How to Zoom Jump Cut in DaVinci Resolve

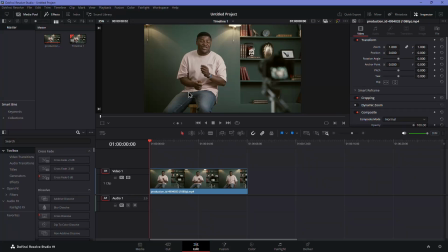If you want to create a smooth zoom jump cut in DaVinci Resolve, here's an easy way to do it. Start by placing your clip on the timeline and move the playhead to the point where you want the zoom effect to start. Now, make a cut at that point by selecting the blade tool and clicking on the playhead.
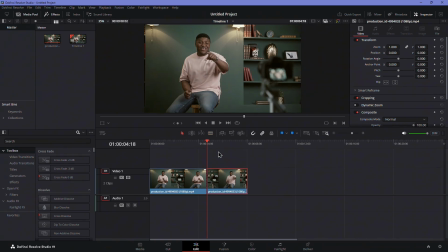Instead of manually adjusting the scale, DaVinci Resolve has a quick tool for this.
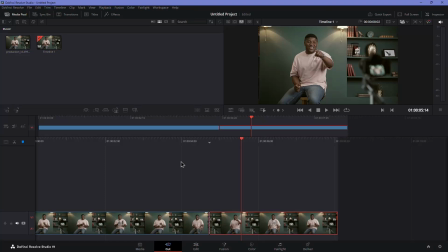Switch to the cut page and in the middle menu bar, locate the close-up button.
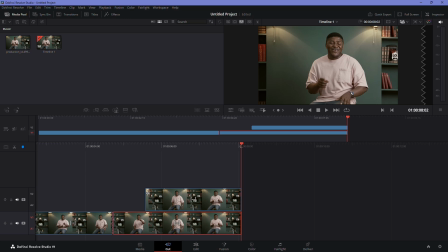Clicking this will duplicate your clip onto a new track and automatically zoom in. However, the placement might not be perfect, so you'll need to adjust it. Now, go back to the edit page.
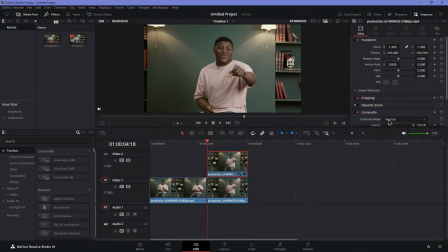Select the zoomed-in clip and open the inspector panel. Under Transform, adjust the position Y value so that your eye level or focal point matches the original shot. A simple way to do this is to switch the composite mode to add temporarily.
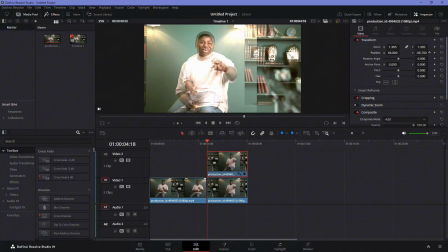This lets you see both layers at once. Align your subject's eyes or another key point, then set composite mode back to normal.
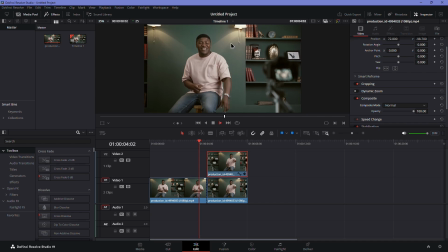Play it back, and you'll see a seamless zoom cut where the viewer's focus stays in place. This technique makes the transition look natural, keeping your audience engaged without distractions.